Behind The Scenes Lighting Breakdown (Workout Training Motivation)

What's up creatives? I know it's been a while. I wanted to bring you along with me today. I'm shooting a very cinematic martial art video. I will be trying to do this all on my own as far as shoot the film and do a BTS. So bear with me. But guys, it's going to be awesome and let's go ahead and roll out there.
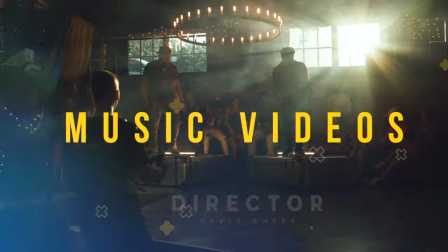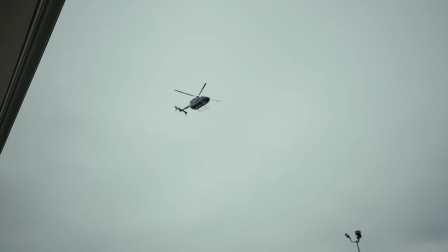All right, just got here. I had to get my man some water. You know, you want to treat the artist right. But yeah, about to check out this dojo and let's go check Check it out man. What's up?
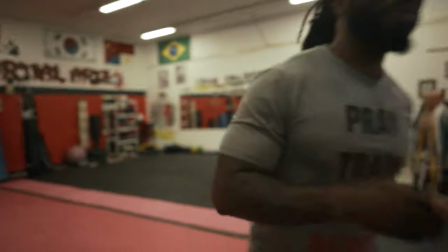Hey what's happening? What's happening? Good to see you brother. Ready to make this thing happen?
So yeah, yeah this is the spot right here.
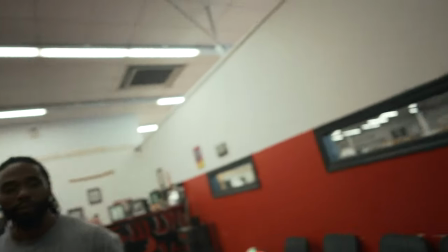You can see behind me, got a lot going on here and real nice dojo. I want to really be able to control and paint the room with the light that I brought instead of using the existing light.
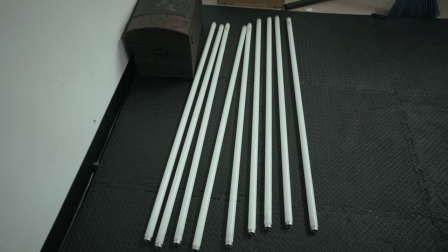So that's what we're doing right now.
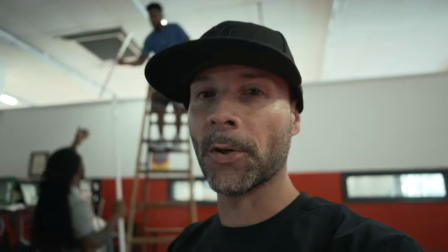and it's gonna give a much much better result so all right guys so I
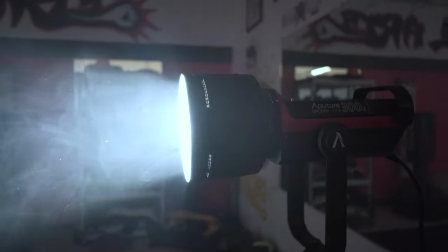used the aperture 300d mark 2 is my main light all
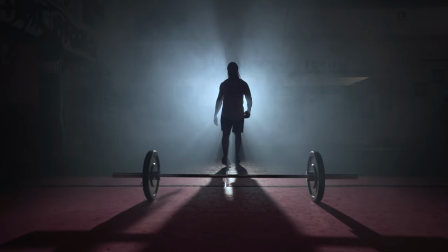right be pumped up all right action my vision was to flood light behind him so I can get this really nice silhouette and
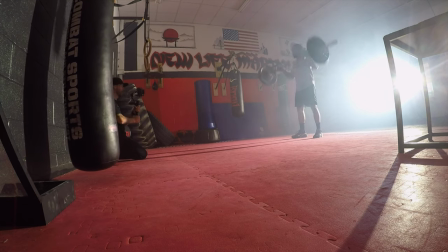just keep in mind guys this footage is not color graded at all I will leave the link below in the description of my favorite favorite program to use for color grading it's really awesome it's good in final cut da vinci and
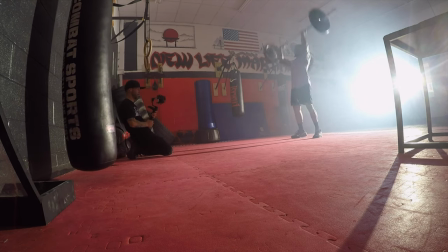premiere just trying to get different angles here even if i didn't
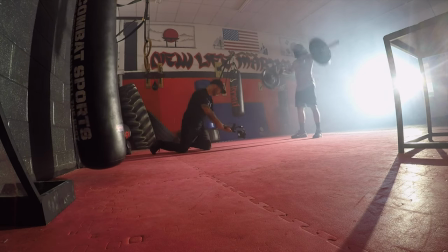end up using them in the edit it's good really to mix it up guys and get different angles right
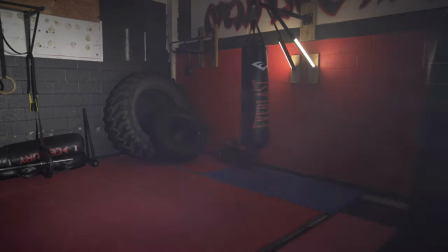here i was um having a challenge with the haze and i was just trying to fan it back there.
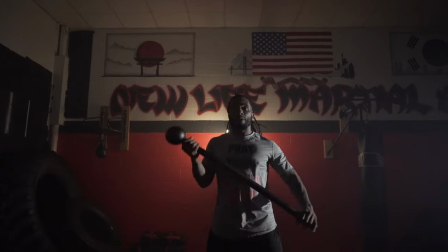As you can see back behind them there's two quasar tubes, two foot bi-color tubes set to tungsten.
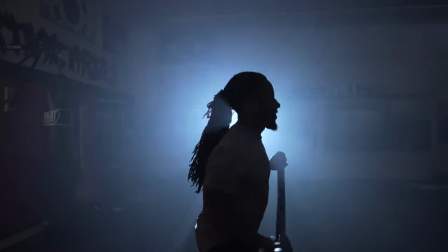And I hustled over here to get this shot. Once again I love silhouettes so I was coming to the side to get a silhouette shot.
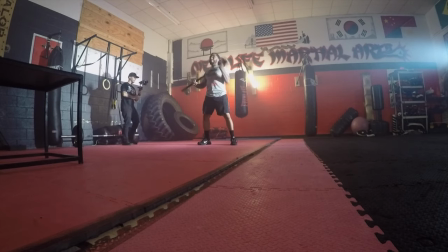Came out really well.
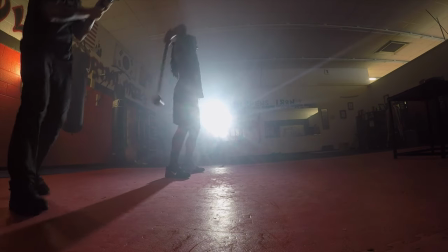Just moving around getting a parallax shot, different angles.
Action.
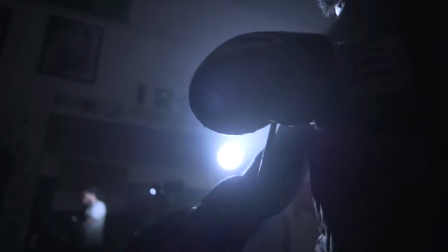Are you ready? Wrap.
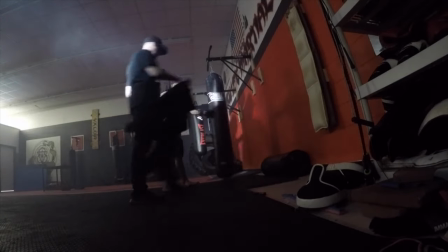That footage really came out well for the edit. once again fanning more haze to get the atmosphere that I wanted. I went handheld to get some real nice shaky handheld motion.
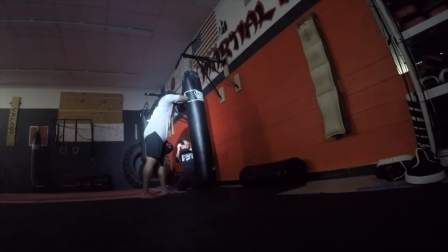You don't always want to use a gimbal guys. I love this shot here.
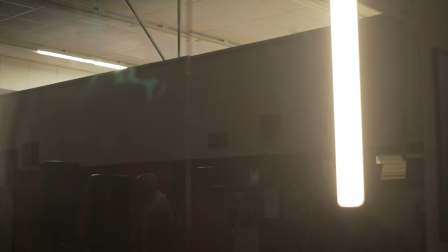Here's my quasar tube to light this next shot.
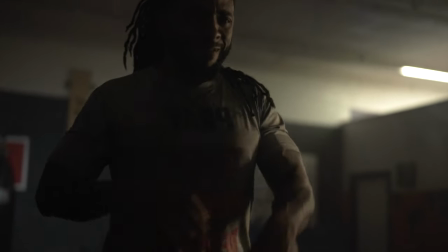As you can see in the shot there's a tube up there on the top that's part of the
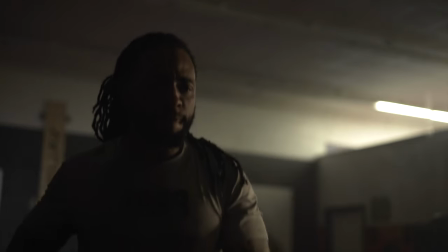the building and that's the motivation for the light right
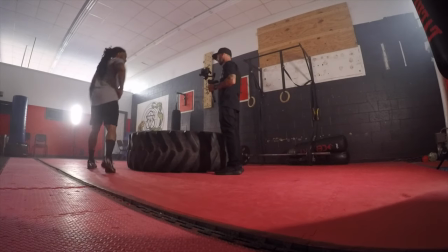here i was discussing him maybe getting inside there to see if i could get a cool perspective and i wasn't quite sure if it would
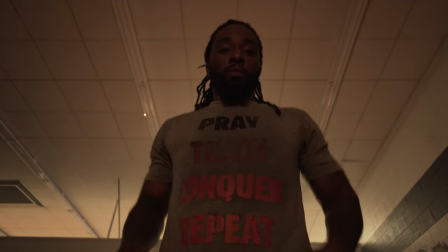clear me but it did action and
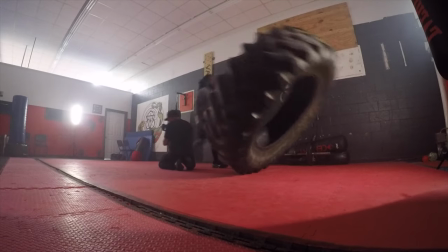that will be in the video if
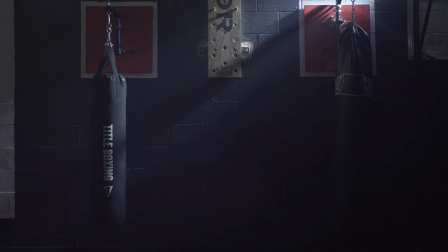you haven't already watched that video guy i'm going to leave the link below here i set up the 300d to slash across the building
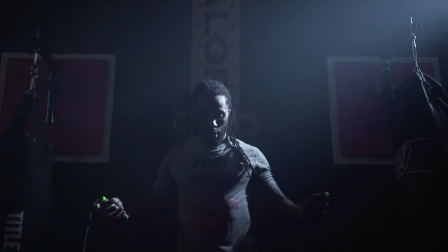or the background giving this look to the shot
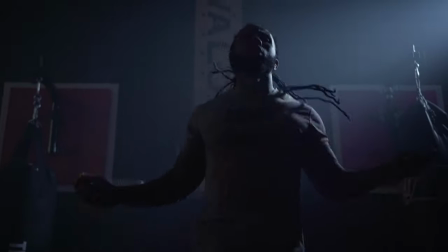came out really well shooting into the
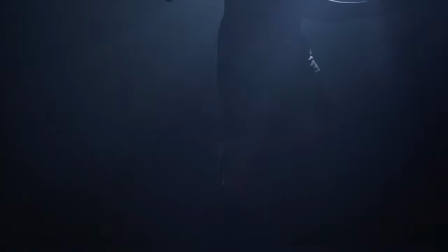light gives a lot of shadow a lot of mystery this next setup i used 300d as well again and had it straight down
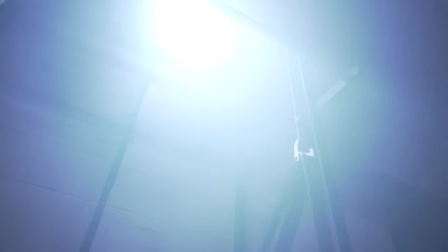give this very cool effect that i've always wanted to try out came